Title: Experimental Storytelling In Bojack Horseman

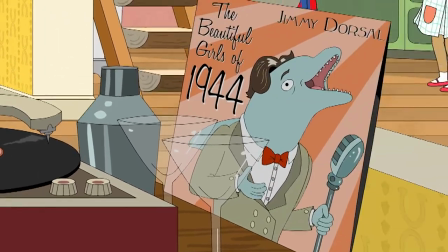8:16 What's interesting about this episode is that it contains multiple flashbacks that show Bojack's grandparents as well as his mother as a child in the 40s.
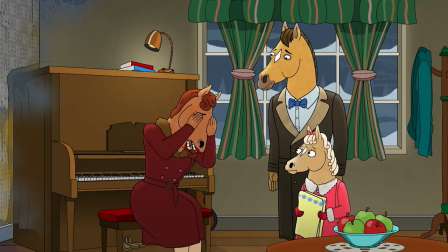8:25 They portray the family struggling with the death of their son Crackerjack who fell in the war.
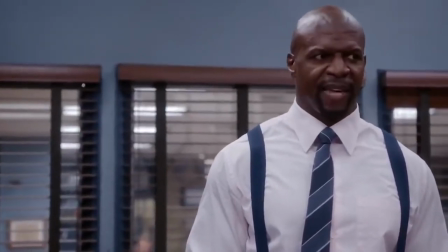8:30 Unlike normal flashbacks in most shows however these are not just cuts to different scenes that are obviously happening in the past.
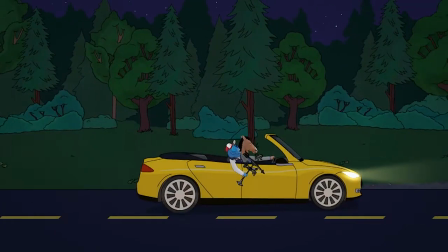8:38 Instead they are played out at the same time and happen within the same space as the current events that are taking place.
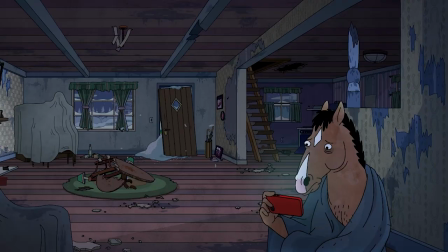8:45 So for example Bojack will be huddled up in the now-delapidated house watching something on his phone as in the
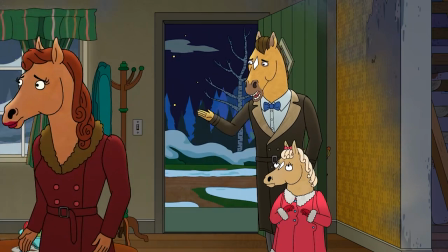8:50 flashback the door in the background opens and the family enters the house looking for some of Cracker Jack's belongings.
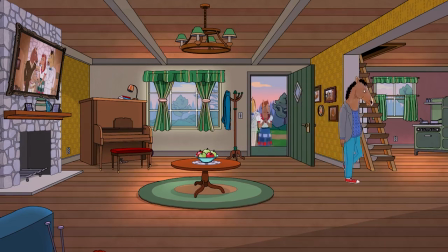8:57 I think this way of portraying past events is a neat effect actually because overlaying both the present and the
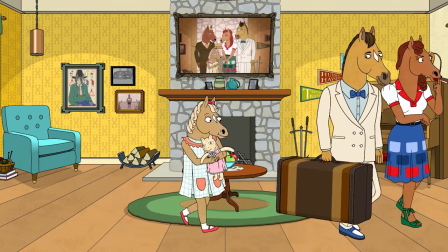9:04 past in the same shot gives the viewer a palpable idea of how old this place is and how much history it has seen.
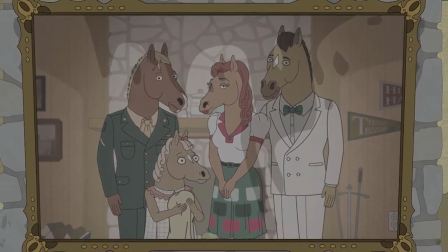9:11 But it also drives home that there is a thematic connection between Bojack's behavior in the present and that of his grandparents back then.
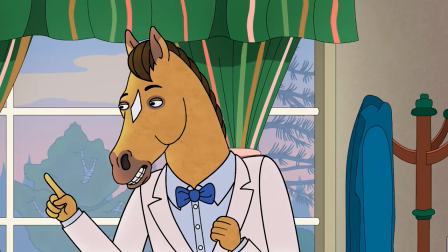9:18 The old Sugarman couple returns to the summer house and the grandfather immediately takes off for work leaving the
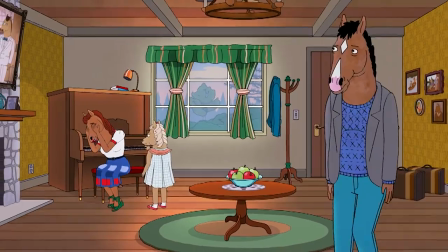9:24 grandmother alone and isolated in this place that bombards her with the memories of the son she just lost.
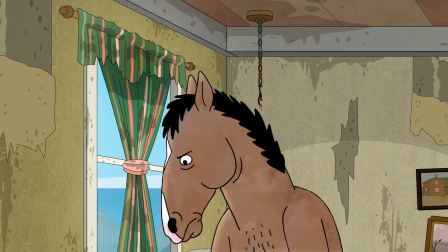9:31 Bojack too, after the death of Sarah Lynn, comes to the summer house and isolates himself from the outside world while at the same time actively bombarding himself
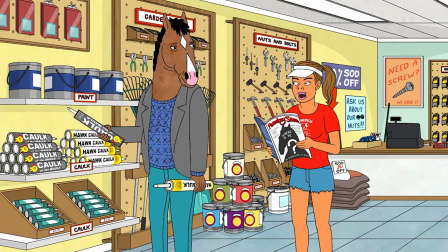9:39 with memories of what happened as he keeps watching the media reports about Sarah Lynn dying and him vanishing.
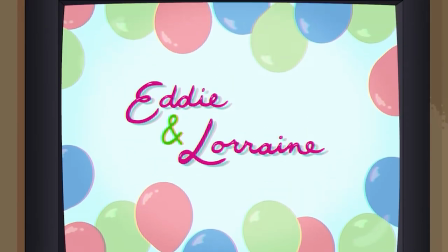9:45 This thematic connection even extends beyond the horse family.
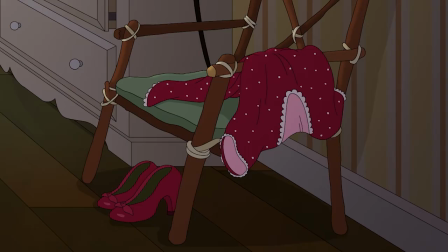9:49 Eddie, it's revealed, has suffered the loss of his wife during an accident and was never able to let go of her.
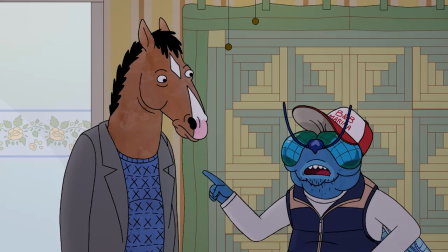9:55 Eddie too then becomes part of the overlapping flashbacks that this episode utilizes.
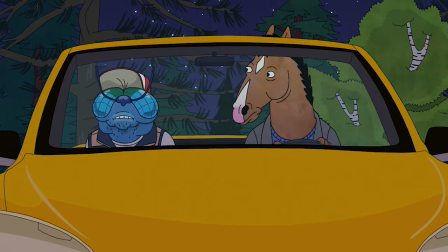10:00 In a fantastic sequence he and Bojack in the present as well as Bojack's grandmother and her daughter
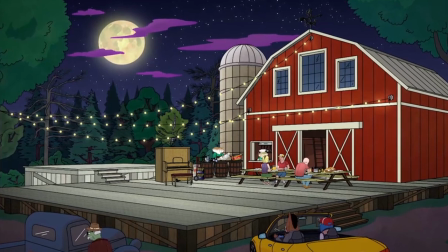10:05 in the past are visiting this weird country… pub or something?
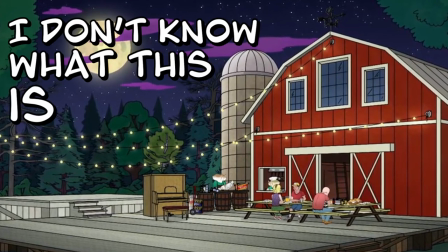10:11 I don't know what this is man America is weird.
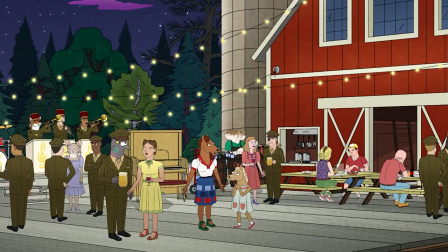10:13 Anyway, Bojack and Eddie are there to steal an old weathercock, so Eddie tries to create a diversion by playing one part of a duet on the piano.
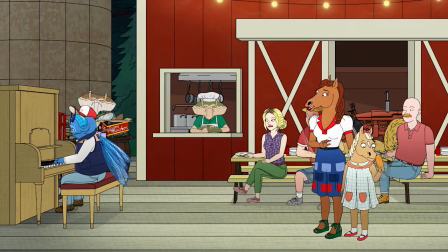10:22 Meanwhile in the overlapping flashback in the past, Bojack's grandmother,
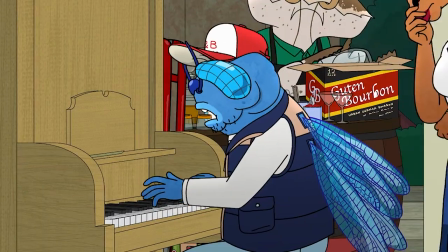10:25 who is there trying to forget her grief for a moment, starts singing the second part of that same song.
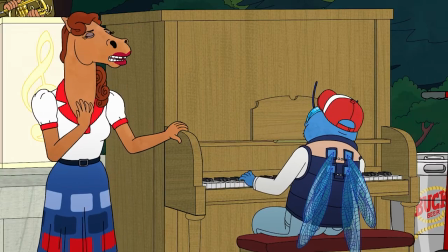10:31 Again, this way of portraying the flashbacks makes it abundantly clear how similar these two characters are and how they both choose
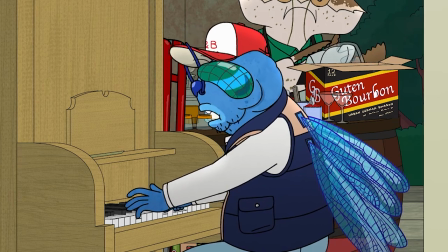10:38 to play or sing a duet despite having lost their respective partners that they used to perform this song with.
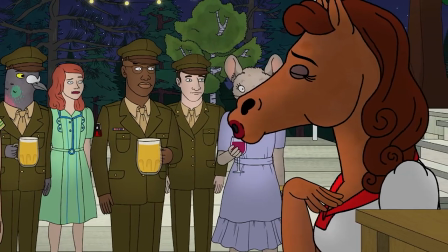10:45 Now side note here but the way these two scenes are layered on top of each other really makes me wonder what is actually happening in the reality of the show.
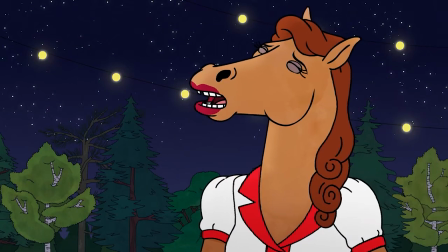10:54 Like are there actually two other people playing or singing the song with them and we just can't see them?
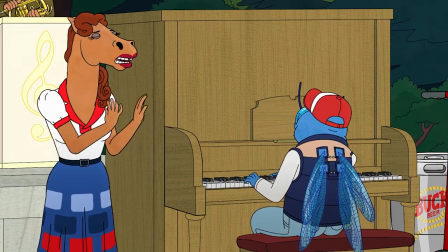10:59 Or are both Bojack's grandmother and Eddie so mentally broken that they are
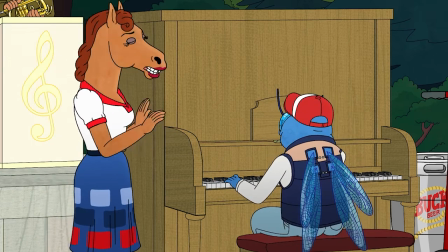11:04 completely shutting out their surroundings and are just imagining the person who they lost
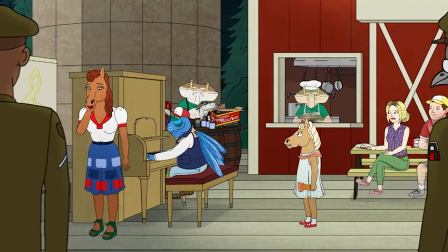11:09 playing that song with them in that moment when in reality they are both performing only
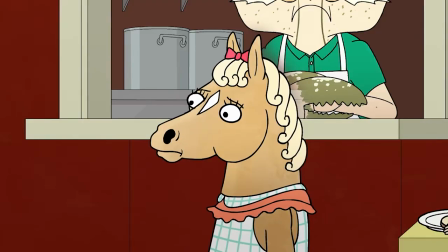11:13 one half of a duet to an increasingly uncomfortable audience that doesn't
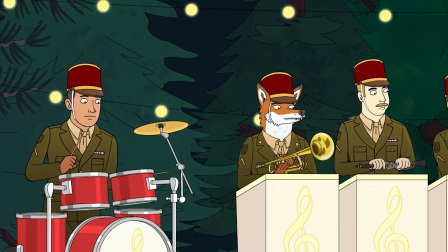11:18 know what's going on and just feels embarrassed and... Goddammit this is so depressing.
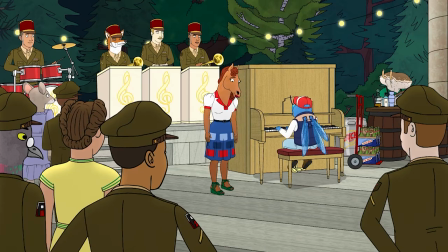11:24 Anyway once the song is over both characters just lose it.
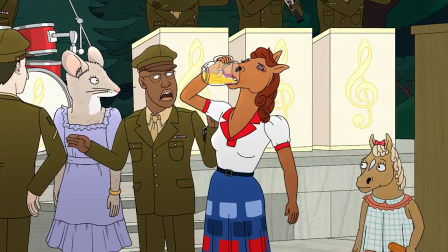11:27 Eddie breaks down crying over the piano and Bojack's grandmother scarves down an entire mug of beer and tries to kiss one of her dead son's best friends.
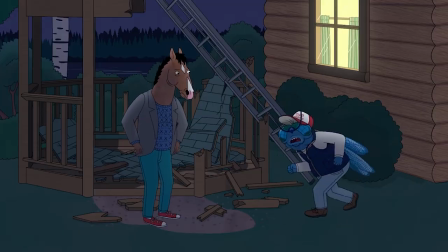11:35 When Bojack eventually confronts Eddie about his dead wife, Eddie tries to kill him,
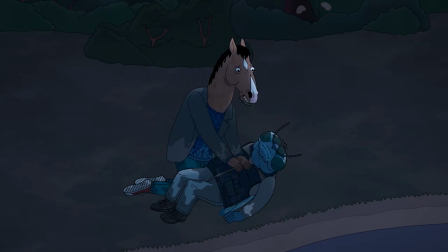11:41 almost drowns himself and then when Bojack resuscitates him...
Are you insane?
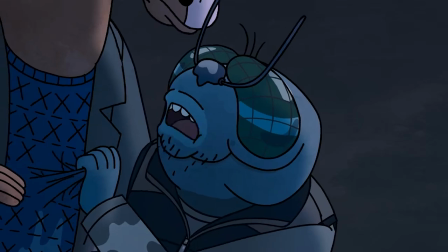11:47 I don't wanna live. Why did you save me?
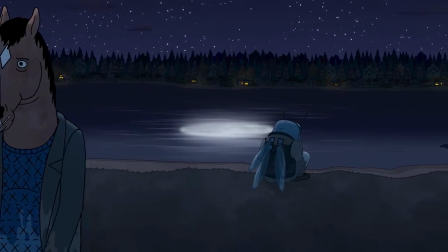11:52 It is through these pent up emotions that the episode reveals what it's actually trying to say.
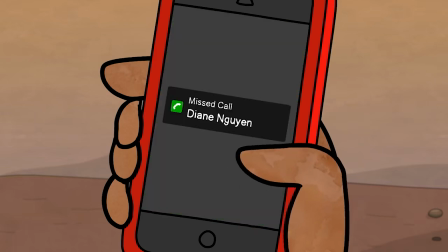11:57 If you keep actively reminding yourself of what you lost then you will never be able to move on.
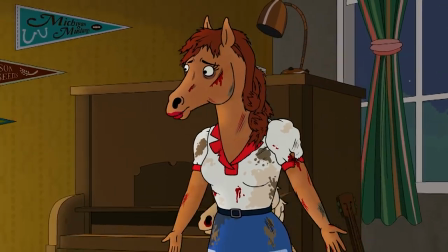12:03 Bojack's grandmother is forced to remember by returning to the summer house where she spent so much time with her son.
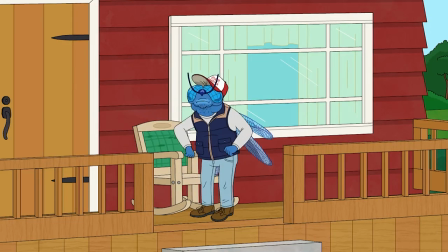12:09 Eddie reminds himself by still living in the same house,
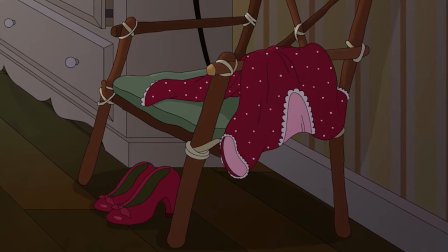12:12 not getting rid of his dead wife's clothes and by refusing to ever fly again to, in his mind, honor her memory.